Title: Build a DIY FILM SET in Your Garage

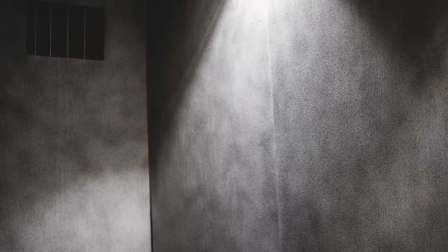4:05 We positioned the frames just below one of the ceiling lights in the garage to add some depth to the background, and then while I was debating on how to key the scene,
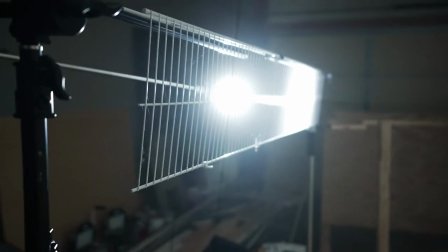4:12 my BTS videographer had the idea to put some metal shelving I had sitting in my garage on C-stands and blast a
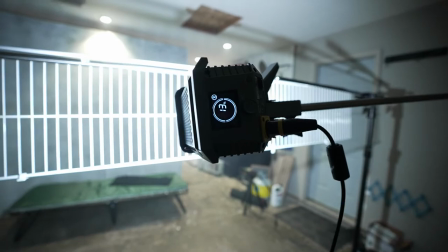4:18 light through it to cast shadows into the scene that looked like they were being cast by prison bars from an outside light.
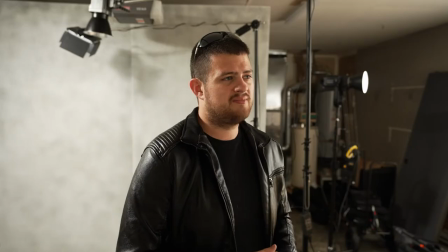4:24 It was a great idea, so we ran with it on the day. However, after reviewing the footage in post-production,
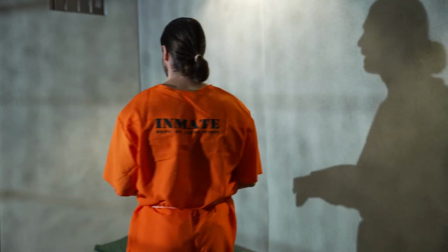4:29 I decided I wasn't really happy with what ended up being a high-key look for a scene that was supposed to communicate hopelessness and despair. So, I called for a reshoot. I had a few additional shots that I wanted to pick up on location as well, so an additional half-day shoot made sense for the production.
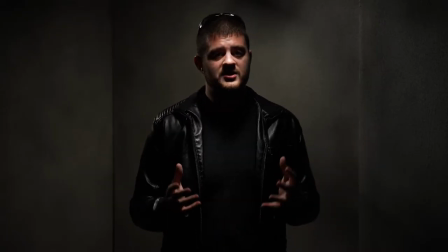4:46 Here's how we lit the prison scene for the final cut of the film.
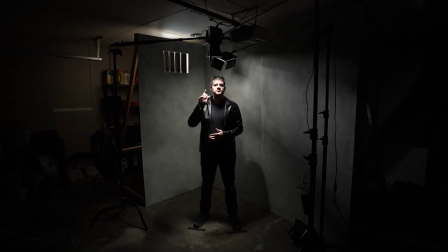4:49 First, we keyed the scene using an aperture 100D boomed overhead to give the appearance of an overhead light in the prison. With no diffusion, this gives a great downcast look on the talent's face with the eyes cast in a shadow.
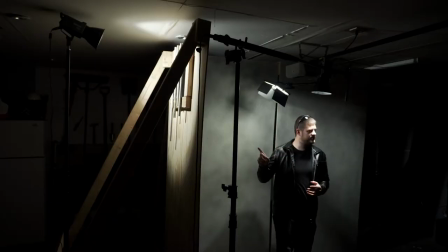5:02 Next, we added a kicker light coming in through the window to give the illusion of moonlight coming into the scene.
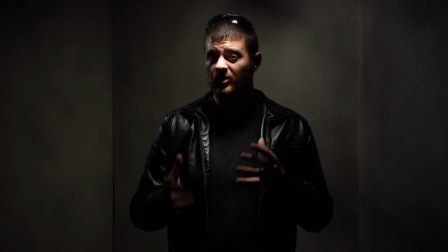5:08 It probably would have been a good idea to gel this light to be the cooler color temperature than the light overhead, but in this case, we didn't mess with that.
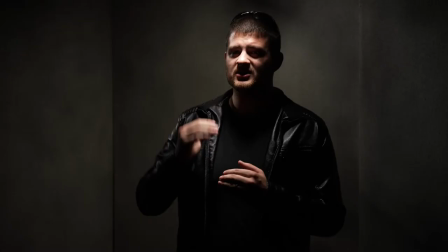5:15 Finally, we boomed a Neewer 660 over the background to give it just a little extra lift so the background didn't fall completely off into shadow behind the talent.
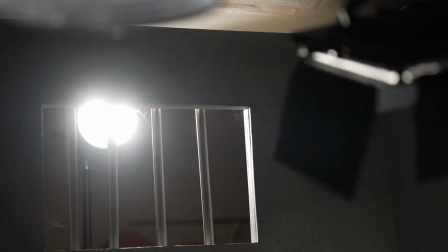5:24 And with just three lights, that's how we lit the prison scene for the short film, Debtor's Hope. Now we've only scratched the surface of what it takes to produce a full-fledged short film. We've actually produced several hours of behind-the-scenes content related to the film Debtor's Hope, including a director's commentary looking at the heart and vision behind the film, an interview with the lead actor diving into directing and handling emotionally driven scenes,
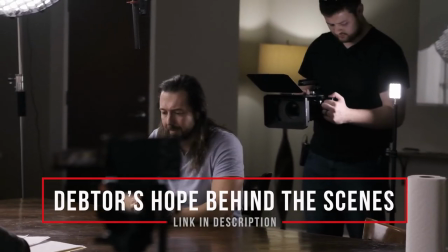5:46 as well as analysis of the production, funding, and distribution of the film, and so much more. You can find all of that through the link in the description of this video. But beyond all that, let me say, may there be hope in your future.